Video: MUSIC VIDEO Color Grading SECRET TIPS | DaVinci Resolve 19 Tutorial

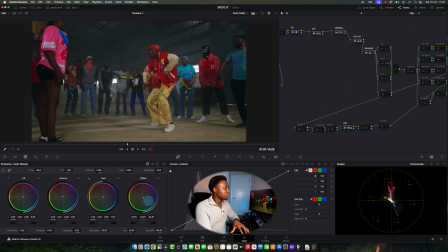8:10 I don't want to take it all the way also, because if I push it down more, you can see how much separation I'm having, and I'm losing that full warmth. I also didn't want to lose the full warmth because that was the vibe of the shoot.
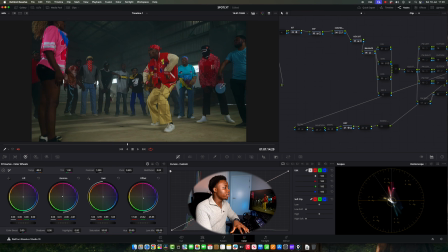8:23 There was that warm tones in there already. So I didn't want to push it to this level where it now looks, too cool and you lose all your warmth. So this was before that, taking down the reds. And you can do that by just pulling here also. And it just kind of takes away the red for you.
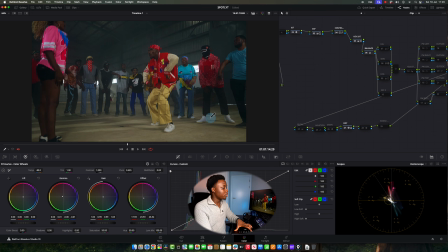8:40 So I'm going to undo that to what I originally had, So let's do that. That's what I had. I just took a little bit out of it and I still kept some of the, the colors, because I kind of like the way it was looking.
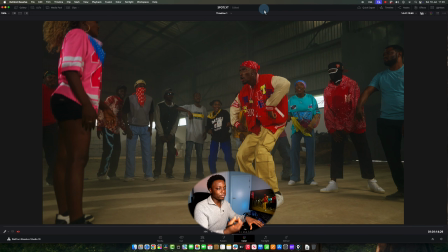8:54 I like the greens, kind of green undertone that was there already.
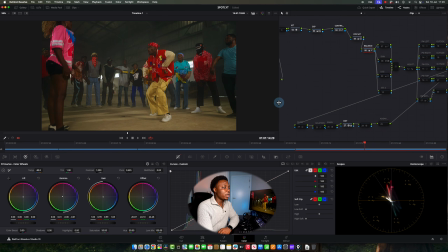8:59 Now, just to make things clearer from how, when I start opening it more, I'm going to show you what I did there.
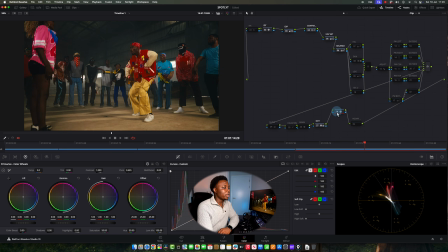9:05 There's a thingy that I put here, and this is Dehancer. This is Dehancer that I just started using. If you guys have seen my Dehancer video where I used it for the first time, if you've not seen it, check here. Where should I check? Check here. So you can check it there and here or there, wherever it shows on screen, guys.
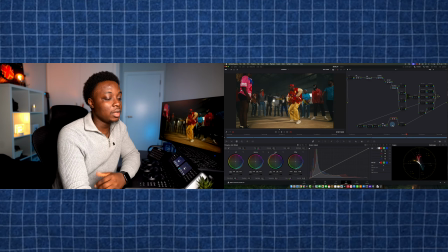9:26 Just check this video and you will see firsthand my experience working with Dehancer. And one of the things I used here, just one thing that I used there, and this is why I said people like to slap Dehancer on stuff.
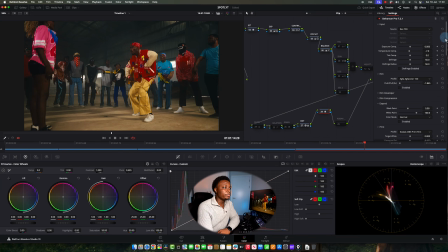9:37 I don't do that. So I just used the film emulation, which is the KODAK 2383. And that's it here. That's what I used. That's the only thing I used. If I remove it, you can see. If I remove it and I disable Dehancer. And this is also available in DaVinci Resolve, so you don't need to use this
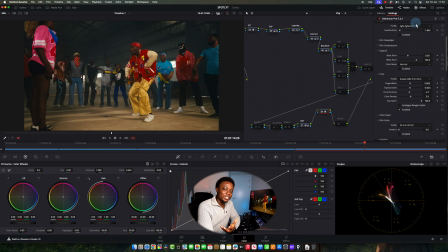9:53 I just wanted to try it and see if because people used to say like the Kodak in Dehancer is way better than DaVinci. I don't know. I didn't compare them. But if I was using the one in DaVinci, I already have it here in the Note 3 that you guys have. So feel free to use that. That's the one in DaVinci. And this is the one in...
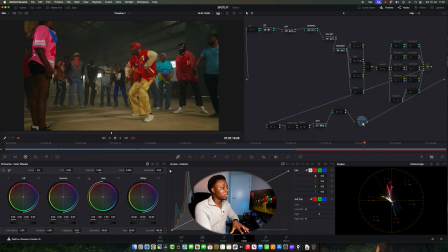10:14 So I think this is actually nice. It has this warmth in it. This is the one in DaVinci. But, you know, I could have used this also and that'll be fine. But I wanted to use the answer just to see, you know, because I'm open to trying new things also.
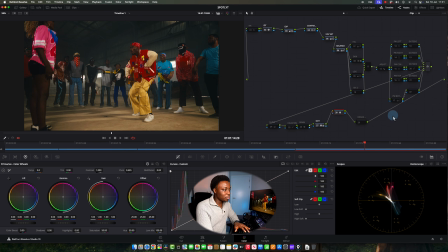10:26 If you guys think this is better, then buy the answer. If you think you're fine with the one in DaVinci Resolve, then stick with the one in DaVinci Resolve. So I'm looking at it now and I'm like, not bad. Okay, so I don't see a lot of difference.
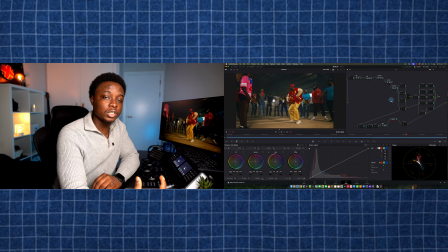10:40 The only thing I would say is the answer feels like a bit more, just a bit warmer and maybe a bit more organic than the one in DaVinci Resolve.
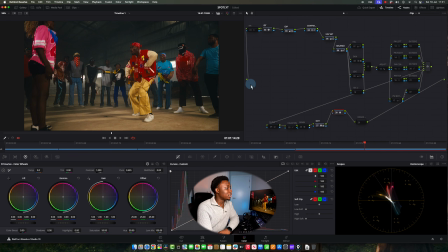10:46 But I think that's relative. That's something that we can argue. And we're not here to do that, yeah? We're not here to argue. So let's continue. So I used the answer, just the answer. And what I do, I just created a node. I just came here, right click, and I said add node, and I said add serial before. And it gave me a node before this one.
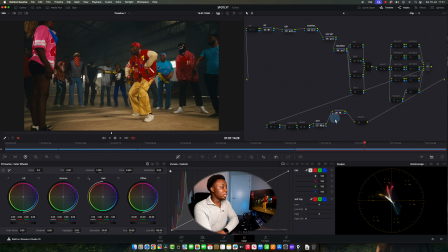11:03 So nothing magical. So let's open that down so we can see all the decisions that happened underneath it.
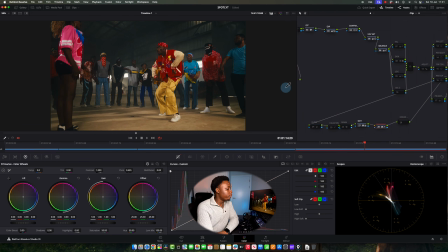11:10 So at this point, I'm like, okay, this is the base of what I'm going to be working on in terms of look,
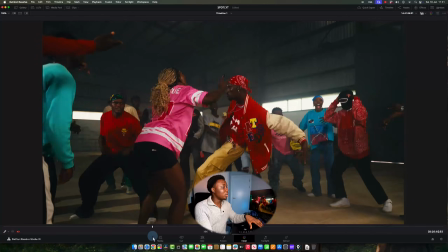11:18 and I just need to build around that. It looks dark now, and that's okay because the final thing got lifted.
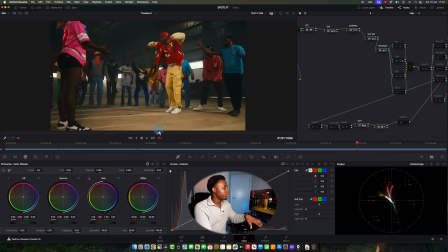11:25 I just wanted to build from, you know, what would be the DNA of this shot?
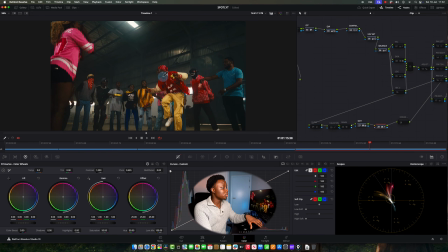11:30 What would the reds look like? The first thing I was jumping at me was the reds, and I knew I had to tame the reds.
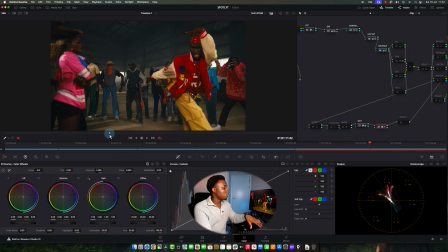11:35 So the next thing I went to in the Note 3 was my HSL, which is the hue, saturation, and luminance.
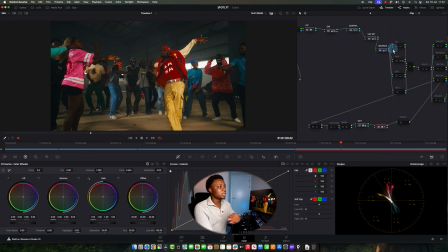11:41 And that was clearly to tame the reds. So I came to my HSL, and I will enable that now. And you can see what I kind of did. If I remove that, and I put it back.
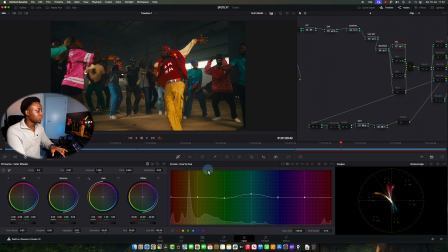11:50 So if I come to my curves, so if you see hue versus hue, so pay attention, guys. Look at this lady, yeah? Look at this lady. Okay, I'll show you full view. Look at this lady here.
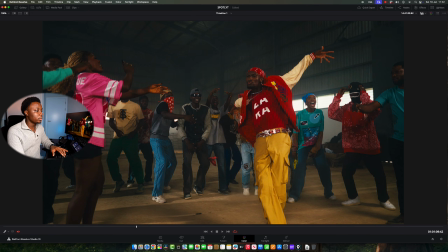12:02 See what she's wearing and see what she's wearing now. I wanted to separate the colors because it was blue on blue and it just felt like there was no color separation as much. I wanted to separate the colors. So I started picking the colors one after the other and looking at them and focusing on them. So I looked at the blue here and I, you know, swung.